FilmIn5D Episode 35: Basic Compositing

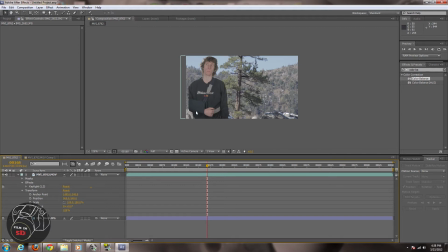And the whole point about green screens is you're trying to trick them into thinking that they are there, so you have some production value or whatever it may be. You see this a lot too with fake backgrounds. Computerized backgrounds are the same thing. I have issues with the background I'm currently using, which is why I'm going to be changing it soon.
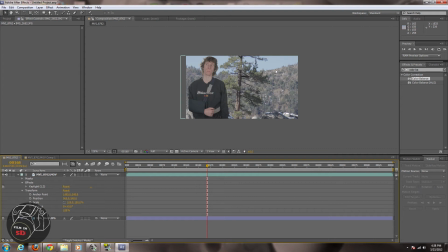It's got this kind of cartoony look, which I liked originally, but it's kind of hard to color correct too. But here's a real life example of some scenery, some trees, some snow, some rocks, and we're going to try to mash this up with some tools in After Effects.
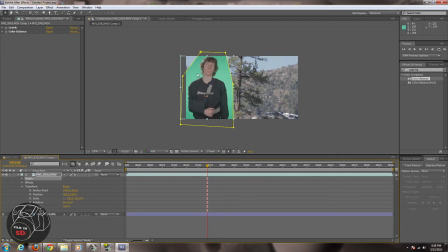So I have this other comp over here, and I haven't added my key light yet, which is what I was using to matte this out, but I'm going to add that at the end because I want to make sure the green is a certain color.
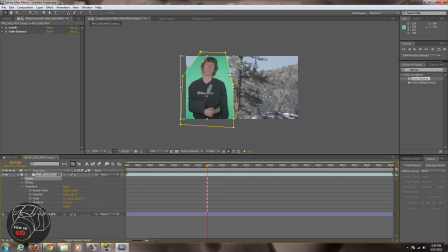When you never want to key first, you want to key last, because the color of the green may change and your key will get messed up. So I have some effects here. I'm actually going to add one more that I forgot to add.
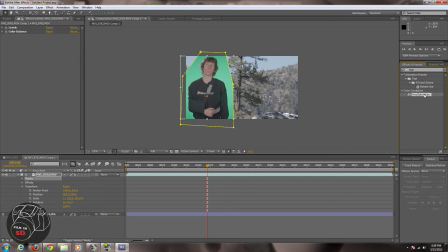I'm sorry, I'm doing this one-handed because of my arm, so I'm a little slow. I apologize. And so we're going to start off with levels, and I'm going to add all of these effects to both, and I have the levels effect on both the background and the foreground.
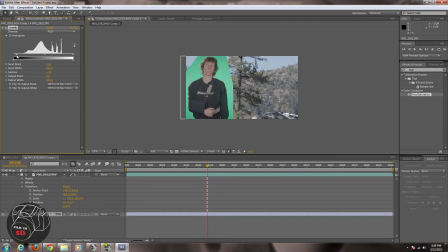This is kind of like using curves, but it's a little more, it's a little easier to do. Just gonna crush those blacks and crush the whites a little bit too, clip the whites,
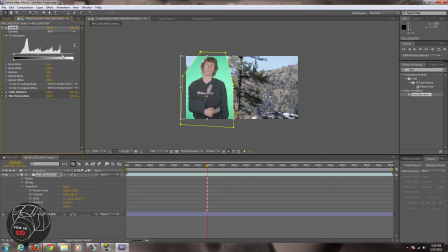and do the same for mine, just so they're right about the same area. And you can also adjust the midtones to get a little bit more matchup, but picture wise that's already starting to look a little bit better.
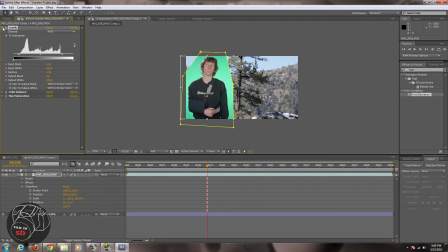So let's go back to the top. Now that that's done, and we're gonna go to color balance next. And we have a lot of green in here. We have a lot of outdoors, colors.
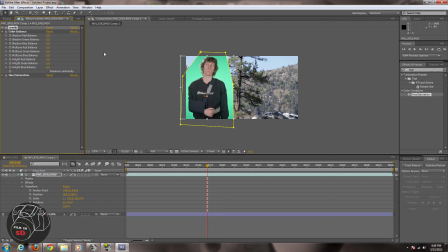We have the blue. So we want to kind of lighten this one up a little bit. So we're gonna add some blues to the highlights. And we'll see how far we could push that. Obviously that's way too far. Maybe around, I don't know, 15, 16.
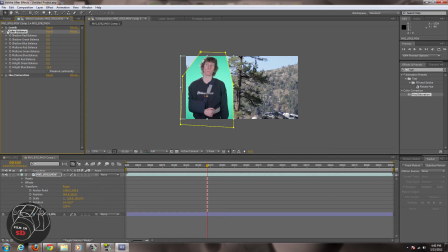And let me just click to show you right there what that's doing. That's giving you the impression that I'm standing under the sun, because the sun is a little bit of a, bluer light, mainly because of the sky. The color temperature is like 56K or something, whereas, indoors the lighting I was using for this setup was 32K.
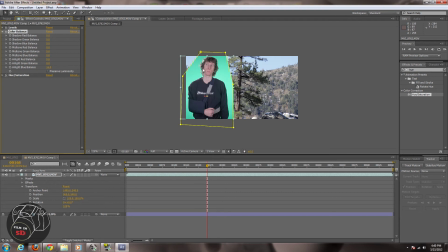So you're always trying to match, first of all, the lighting, of where you're going. So think about it. If you're outdoors, it's going to be 56K most likely around that area. If you're indoors, it's going to be around 32K unless you're using, I don't know, LCDs or LEDs or something like that.
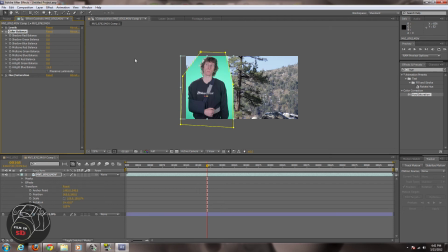And let me see, is there anything else I want to, maybe a little bit of blue in the shadow as well. See how far I can push it. Not as much here. And we're just gonna see that effect right there.
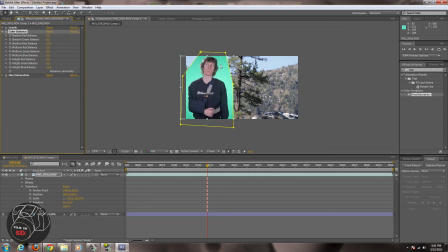And that's already, changing it quite a bit. It's making it a little bit cooler, a little bit more for the outdoors, which is what we're trying to do. And I would be adding, I said I was gonna add, a lot of these effects to, the image on the bottom as well.
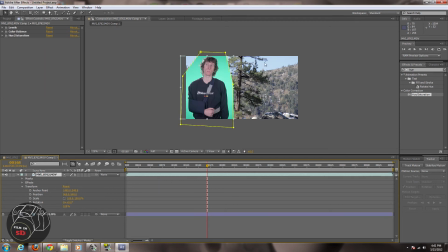And I'm going to, but not the color balance. The color balance, I want this to be the same. I'm trying to get myself to look like I'm outside, not vice versa. So I like this image right here already. I don't really want to change this too much. I'm trying to change myself so I match a little bit better.
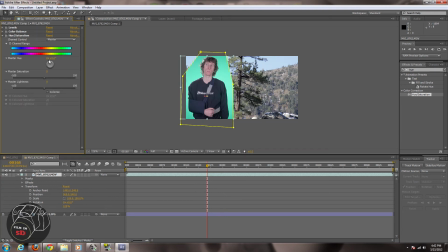So now we're going to go to hue and saturation. This is a pretty popular one. Let's just do some master saturation a little bit and see. This one I'm going to probably use to lighten up a little bit.
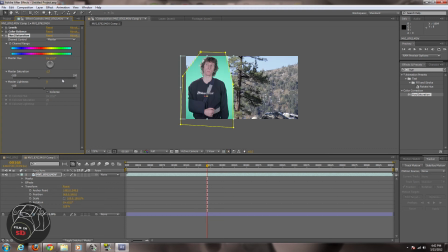Go a little bit lower. I'm going to do the same for this one too. And hue saturation. Just try to get them a little closer.